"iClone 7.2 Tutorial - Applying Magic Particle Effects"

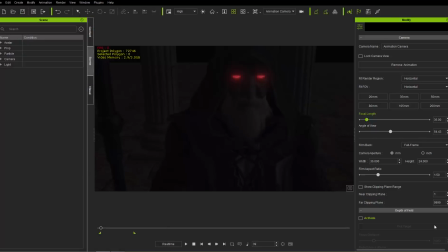0:15 Hey everybody, in this tutorial I'm going to talk about how you can use the Popcorn FX Library 40 content pack to create some really cool magic effects, combine them into a scene.
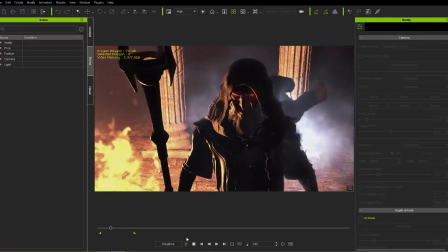0:24 So what you see on the screen right now is kind of a cool wizard with some flames in the background, he's shooting off bolts of lightning into the sky.
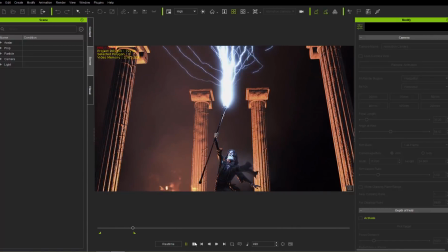0:30 We're basically going to be recreating this from scratch, okay?
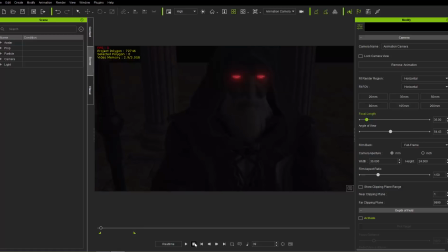0:34 So we're going to be using some of those Popcorn FX Library 40 effects, like I told you, and I'll provide a link in the description so you can go and check that out in the content store. In addition, you can find this wizard dude from the Sorcerer and Sorceress content pack. I'm also going to provide a link in the description for that as well. All right, so let's go ahead and just start from scratch.
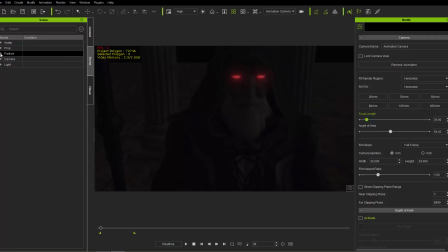0:53 So in our scene, we have a number of different particles. As you saw, I'm going to go to my particle tab here and just delete them all. All right, so we have the blue aura, column thunder, lightning attack, and torch fire. I'm going to shift select all those and just delete them.
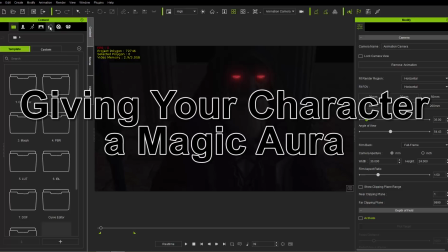1:04 And we're going to start in the content manager over here and go to our set tab and onto the particles folder.
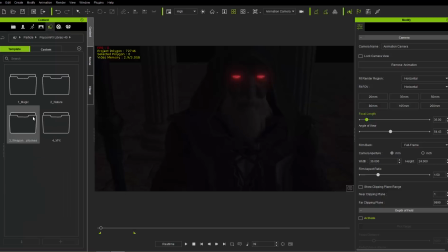1:10 All right, in our popcorn effects library 40, we'll find a number of different effects here. We're going to start with the magic folder. All right, so in the magic folder, the first one we're going to use is this blue aura. Okay, so on the scene right now, we don't have any lighting per se.
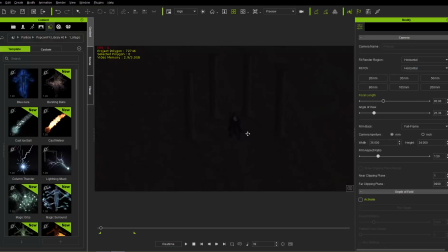1:24 Let's just go to our preview camera just so we have a bit more freedom of movement without worrying about animating the camera. Let's take that other camera there and just make it invisible here so it doesn't get in our way. Okay, and what I'm going to do is I'm just going to go ahead and double click this blue aura. All right, apply it to our scene root right there. It doesn't really matter where this is applied, it can be applied anywhere.
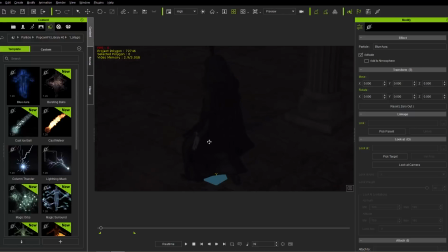1:45 You just have to make sure that you use the correct mesh, which I'm going to show you in just a moment here. In this case, we're going to apply it to our wizard's cloak right here. So let's go ahead and use the popcorn effects tab right here.
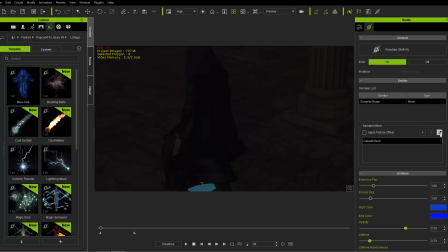1:57 And under the sampler mesh section right here, we're going to go ahead and use our picker tool and pick the cloak of our character, of our dude right here. All right, let's go to the front and press shift s to simulate.
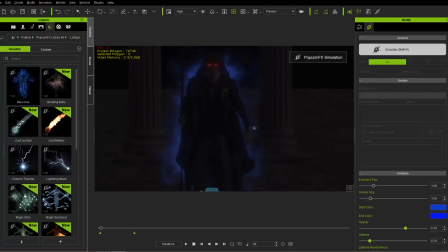2:11 You can see, cool, we got this cool looking aura, blue aura right here. If you want to change the color of that aura, you can go down here and do that.
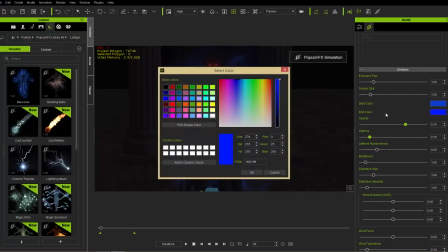2:19 For example, I like to use the end color, change it to something like white.
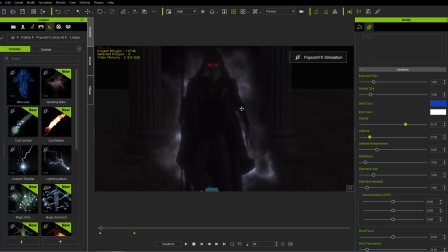2:23 All right, so it makes it a bit more ethereal looking, angelic looking almost, maybe evil in this case.
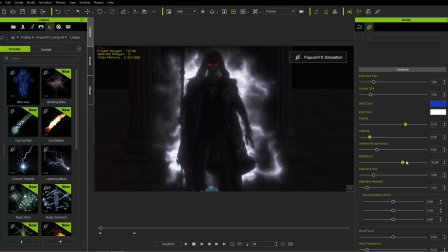2:29 All right, you can change a number of options here as well, including the brightness. all right so you can brighten it up like this make it look a lot more intense you can change your distortion size and all that stuff one that i like to mess around with is the lifetime all right
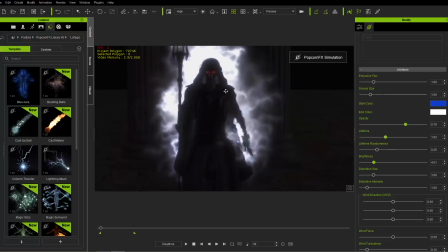2:41 so if you change your lifetime to something a little bit longer you'll see it'll kind of just float up a bit further up into the sky there okay so
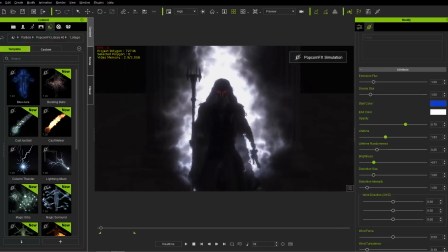2:49 it creates a much more uh fiery type effect almost all right but i'm going to keep that lifetime relatively low just almost at the
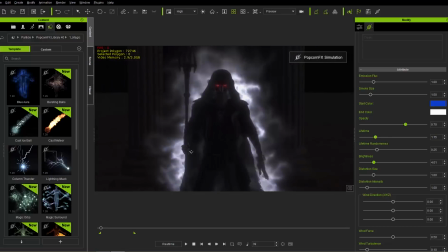2:56 default value right here because we just want to have this kind of effect right there now we don't have much lighting from this aura if you want more lighting from the aura affecting your character you can go down here to the gi settings and make sure that you have the global illumination enabled
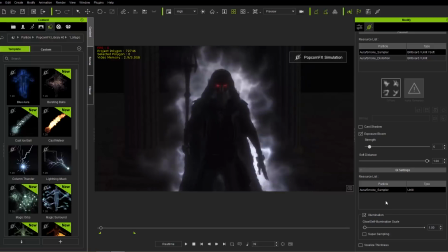3:12 up here as well as in your viewport using this option right here and you can change your global illumination scale right here like this all right and you can create that sort of ghost-like effect all right we'll just kind of leave that a little bit lower because we're going to use the
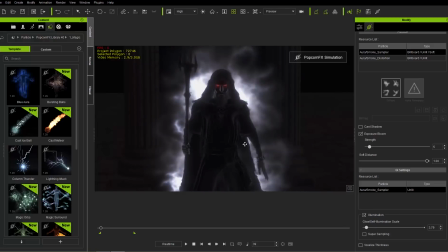3:26 lightning basically to illuminate our character's face okay lots of values you can mess around with right there but i'm going to go
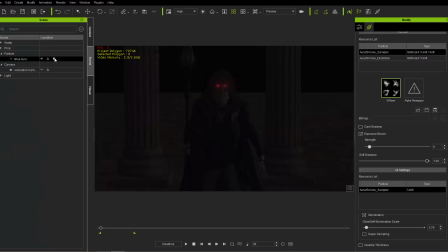3:32 ahead and just stop this and for now we're going to go to our scene manager and i'm going to disable the uh blue aura right now since we want to focus
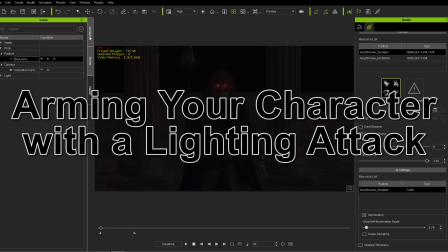3:38 only on the next item the next popcorn effects that we're going to be adding which is the lightning attack
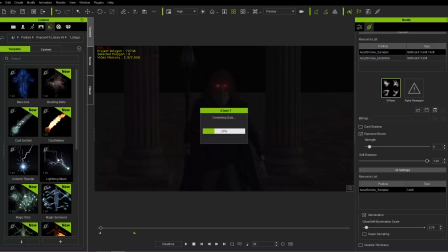3:44 all right so the lightning attack this one you have to have in the correct position so i'm going to just apply it to our scene here and you can see it'll add to the bottom of the scene there and i need to go ahead and press W hotkey to bring up our movement gizmo and I'm going to make it align it to
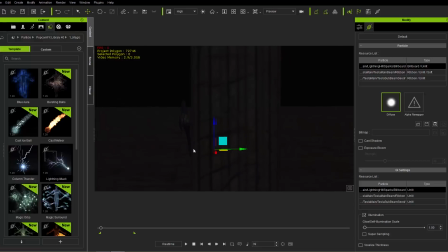3:59 the top of my character's staff right here okay so just like this and right up there all right just so the little edge of the staff is poking through you can rotate it if you want to go along with the staff rotation just like like so all right and
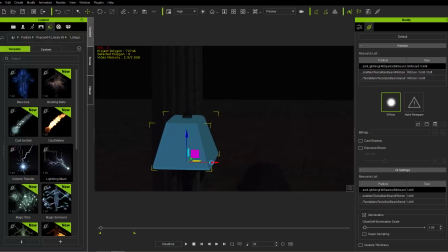4:15 there we go okay so what I want to do is i want to right click on this uh dummy now and select link and link it to my